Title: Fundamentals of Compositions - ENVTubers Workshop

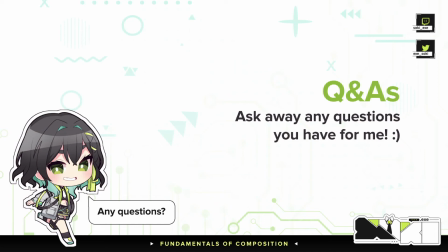(42:16)
I think the recommended size for like a rectangular panel is 160 by 320. If you have chibis, maybe make it 320 by 320.
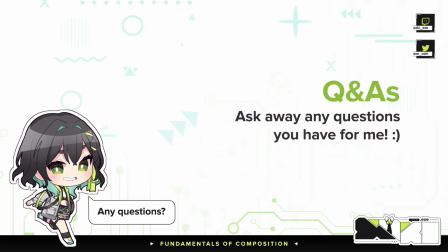(42:30)
I kind of just play around with what I'm given, but usually 160 by 320, or like if you want to open it up a bit, maybe 250 by 320. It depends on what you're making, honestly. Whatever fits your ideal.
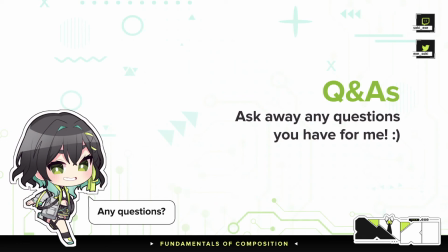(42:50)
And I think that's all of the questions. Oh no, are there pieces that you are most proud of? There is. I'm trying to think. The one that I was talking about, the one with the astrology in the back, I really like that one because it was a combination of astrology and tech.
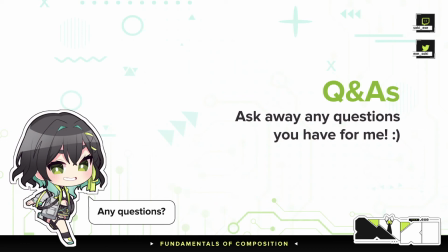(43:09)
I'm not allowed to show it yet because it is under NDA until the said VTuber debuts her second model. But whenever that comes out, I'm also really excited for it. All the stuff I'm proud of, I can't release it yet because they're all under NDA.
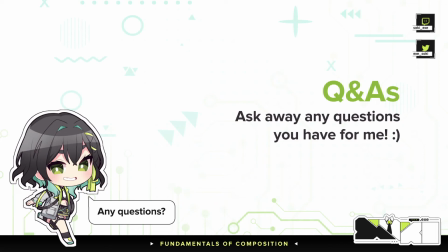(43:28)
But if you've seen here, I posted this one on my work account. Let me link it in chat. The entire package that I did for Inksy, I'm really happy about.
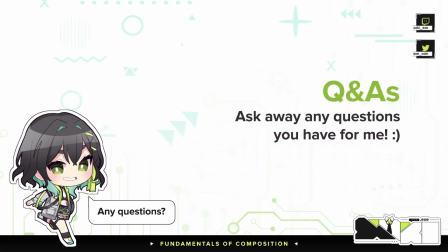(43:43)
I kept it overall a consistent theme and color, and let me grab it for you. Super proud of this one because I kept the colors and fonts and everything very consistent.
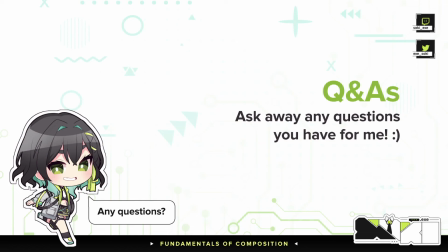Also, just dropping it in chat. If you want an example of like a style guide, there's also this one.
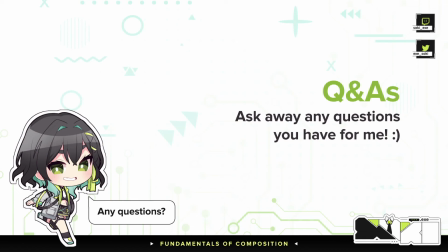(44:15)
This is my own personal style guide. It has all the fonts, colors that is included in my logo, but you don't need a logo. You can just make a guide like the fourth image there.
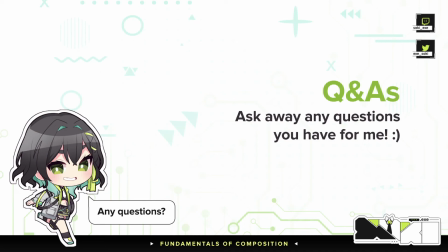(44:30)
And then in terms of, I do want to show this other one. I think, let me see. I'm gonna exit out of this slide. I can just show you on my screen, honestly. Cool.
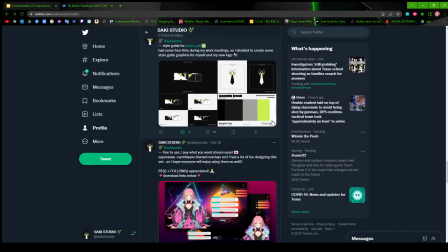(44:46)
Okay. Okay. So here is what I mean by the style guide.
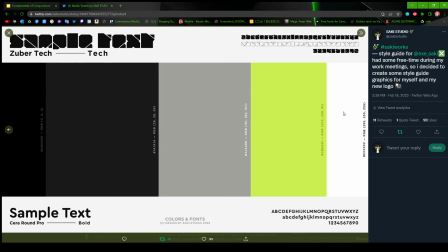(44:54)
I have the 5 basic colors that I'm using, and then the 2 fonts that I'm using for my logo. You don't technically have to use a fancy text. I'm just using it because I wanted mine to look bougie.
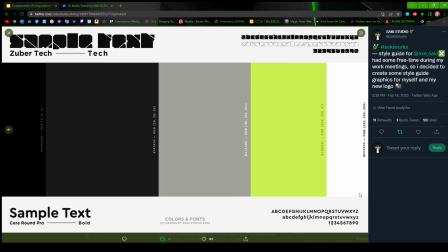(45:07)
But yeah, usually you have like around 4 to 5 colors. And then these are just reference of what all the fonts look like.
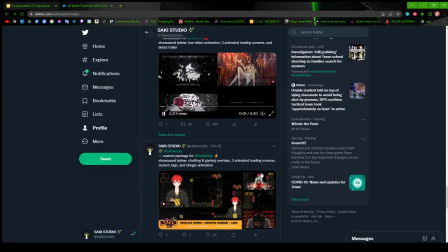(45:17)
Right? And then this was the one that I said I was really proud about.
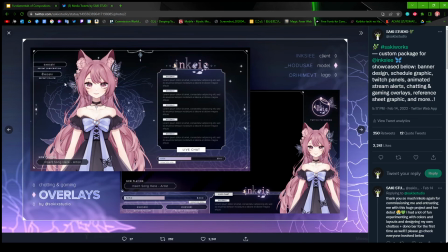(45:25)
I'm really happy with this one. Because certain details, I have the flowers in the back here so that it draws you to the character. And then I'm keeping this pretty, it is still pretty like contrasting, but not too much so that you're still looking at her.
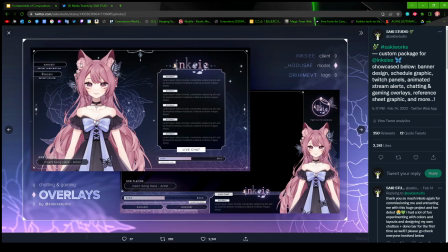(45:40)
And overall, her color is still different compared to the rest of the image, right?
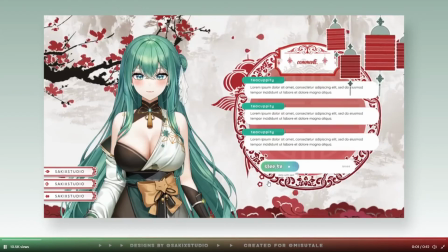(45:47)
And then I do want to show this one in terms of like minimal like animation. Here, I'm keeping these pretty slow, and then the petals are also keeping it pretty slow, as well as the branches.
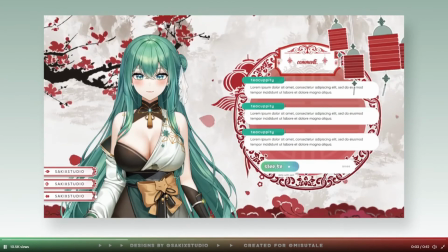(46:02)
And then again, I don't want things to be on the edge, so I cut this off. I cut the other side off, I moved it off the canvas. And then here we have the model being the only like difference in colors.